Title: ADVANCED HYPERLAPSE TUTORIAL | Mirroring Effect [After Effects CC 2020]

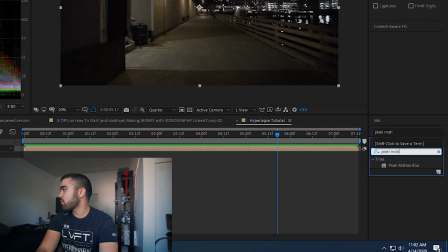283s
So go to your effects and presets, open up pixel motion blur. Add that to your pre-comp.
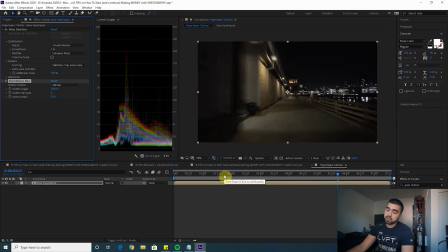289s
And now this may take another second to render because motion blur is pretty CPU intensive.
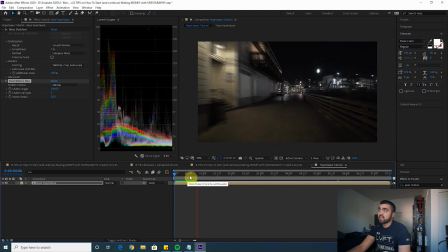294s
So it's just gonna take a second to render it all out.
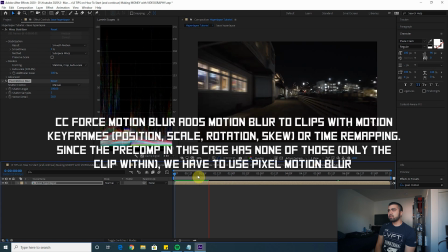297s
You can also use CC force motion blur, but I believe in this case, since there's no keyframes on this pre-comp, it's all within the pre-comp, CC force motion blur won't actually add any motion blur to this pre-comp.
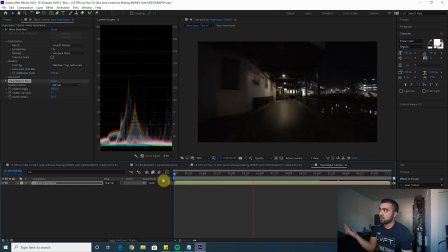311s
Now it looks like you're actually moving faster and it has a more realistic motion blur feel. It gives you that hyperlapse vibe, like you're moving really fast. And that is literally it for the hyperlapse itself.
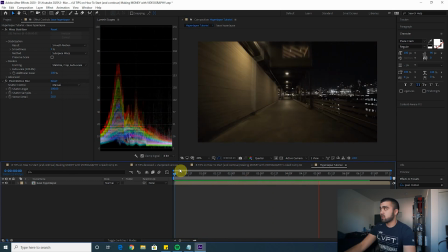322s
Now we're gonna start the fun stuff, start adding effects to this footage.
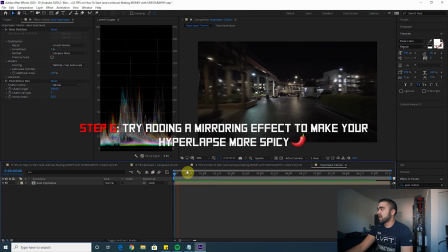325s
The one effect that one of my buddies, Duncan Smith, actually told me about was that I could take the hyperlapse and cut it in half and mirror it to the other side.
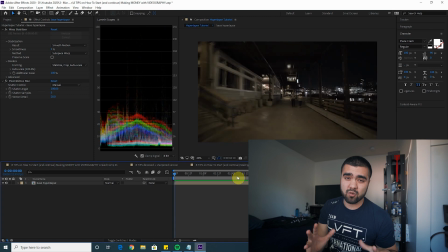334s
It makes it pretty much perfectly symmetrical and it makes it a really trippy, cool effect if you do it right.
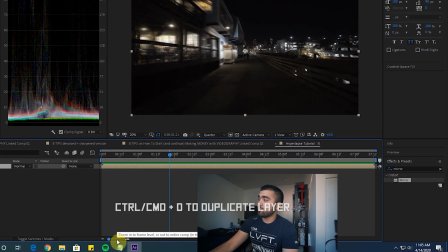338s
So what you wanna do is duplicate your clip, add a mirror effect to it.
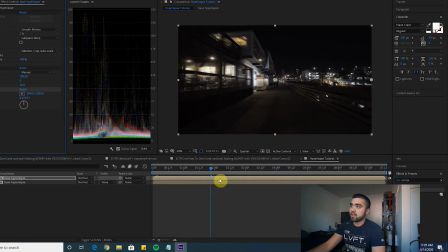343s
It hasn't actually done anything yet because we need to adjust these settings.
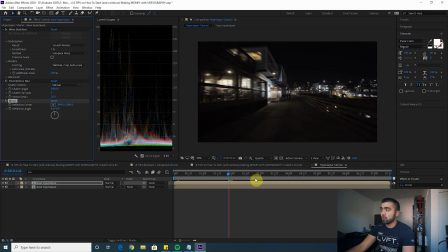346s
And in my edit, I started the mirror at that curve right there in order to smooth out that transition.
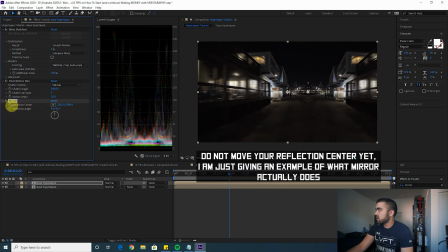353s
What this mirror effect does is if you move the center, it'll create a little mirror right in the center of the frame. So it'll have this effect and it looks really trippy because of the camera movement.
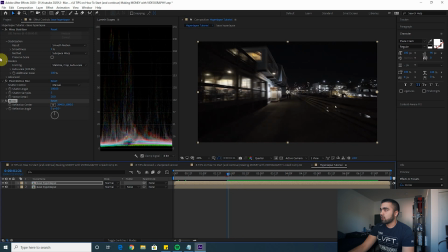365s
It's not super smooth. So I'm actually going to keyframe the mirror. So reflection center, it's starting with nothing. And then we're gonna keyframe it to actually be a full mirroring effect after the curve.
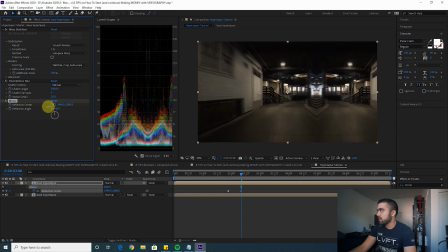378s
So let's create this mirror. You just drag the center to the left, bring it to the actual center of your image, wherever you think looks good.
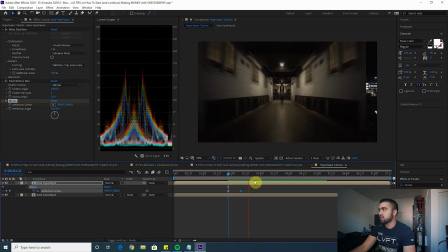385s
And there you go, got your mirroring effect. It's not perfectly centered the entire time though. So what we're gonna wanna do is play with the reflection center here and keyframe it to be perfectly centered the entire time.
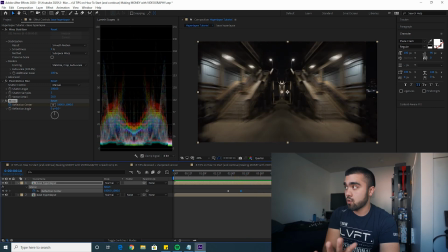397s
This is gonna be pretty tedious, but it turns out really dope once you center it for the entire clip.
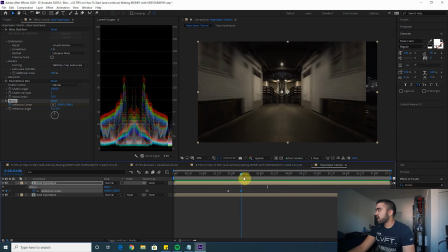402s
However, I do not like this reflection angle, and notice this is leaking over here.
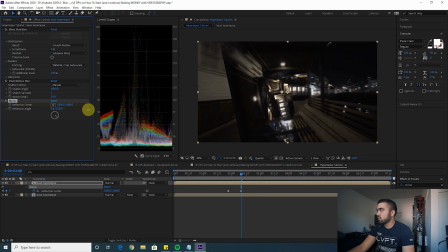407s
So what we're going to do is flip this reflection angle to the other side, perfectly 180 degrees. This is the final hyperlapse I used. And then center your reflection center.
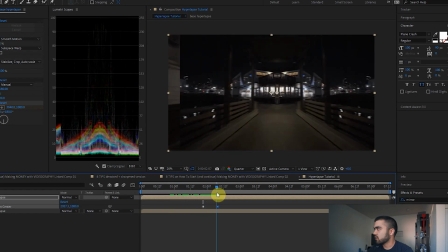419s
That does not look good. That is not what I want.
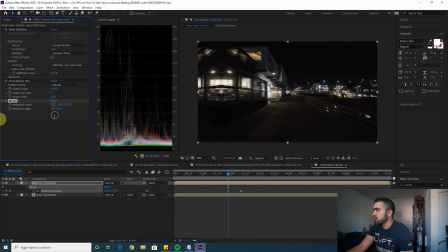422s
Let's actually move that first keyframe to be over here on the left side of the image so it slides in.
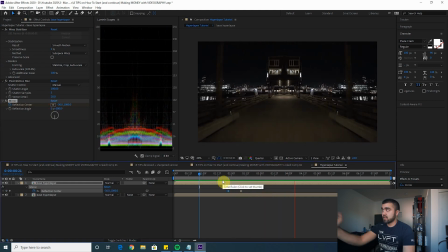429s
There we go. Now this is essentially what I have in the intro to this video. However, we have not centered the reflection center yet. What we need to do is keyframe it so it stays centered through the rest of this clip.
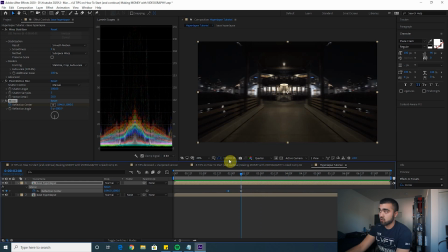442s
And this is very tedious. You just have to go through and do it, but trust me, it'll turn out dope. So go through and center your reflection center throughout the entire clip.
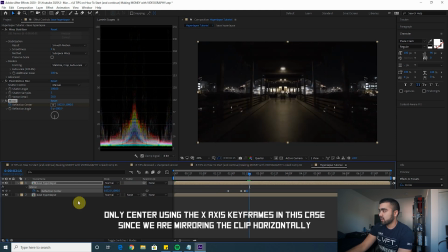450s
You can go like every three keyframes or something and then center it again. You just gotta keep centering it as best you can.
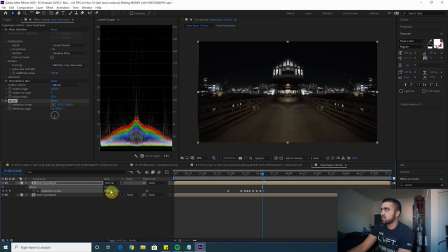457s
The more time and attention to detail you put in here, the better it's gonna turn out. I say this in almost all of my tutorials. If you wanna make really dope, clean edits, you just gotta put in that time. This is Hibachi, this is Hiroshima, this is Nagasaki. One thing I actually did in my hyperlapse, if you guys are curious,
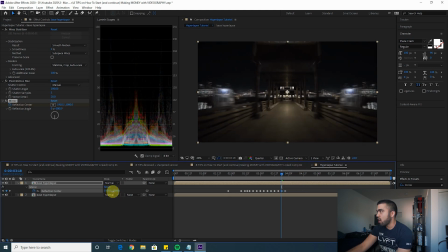475s
I had these lights start out where center was having them cut off, and then I keyframed it so that they would open really fast. So they would pop open like that. And then I added a sound effect of like big industrial lights turning on. It just added a little more to the edit. That's how I did that, in case anyone was curious.
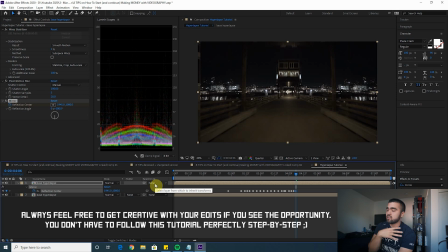494s But that's very specific to my clip that I'm just telling you guys how I did that. I'm a killer nigga selling nothing left though.
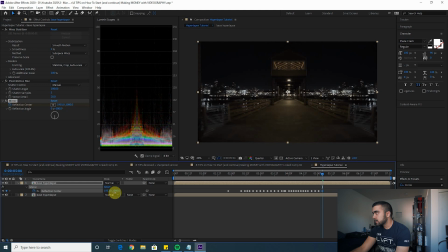499s John Lucas sick it in a strap though. Spend a bitch wanna give me pesos. Then myself I got out with next though.
Now it looks like the hyperlapse is starting to leak off the side here.
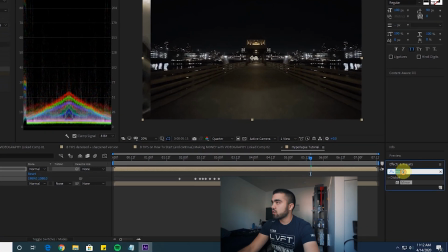509s
There's not enough image to cover that. So let's actually go back and add a motion tile in front of this mirror.
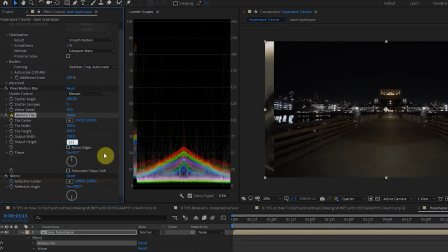518s
And let's make the output width 150, output height 150, mirror edges, and that's just gonna mirror that edge.
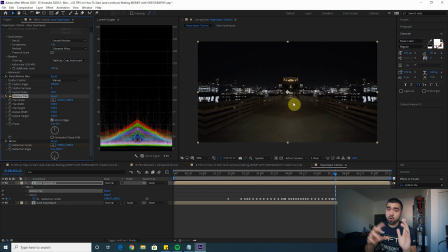526s
So it looks smoother than what we just had there. I'm actually going to go in after the fact and center this entire hyperlapse.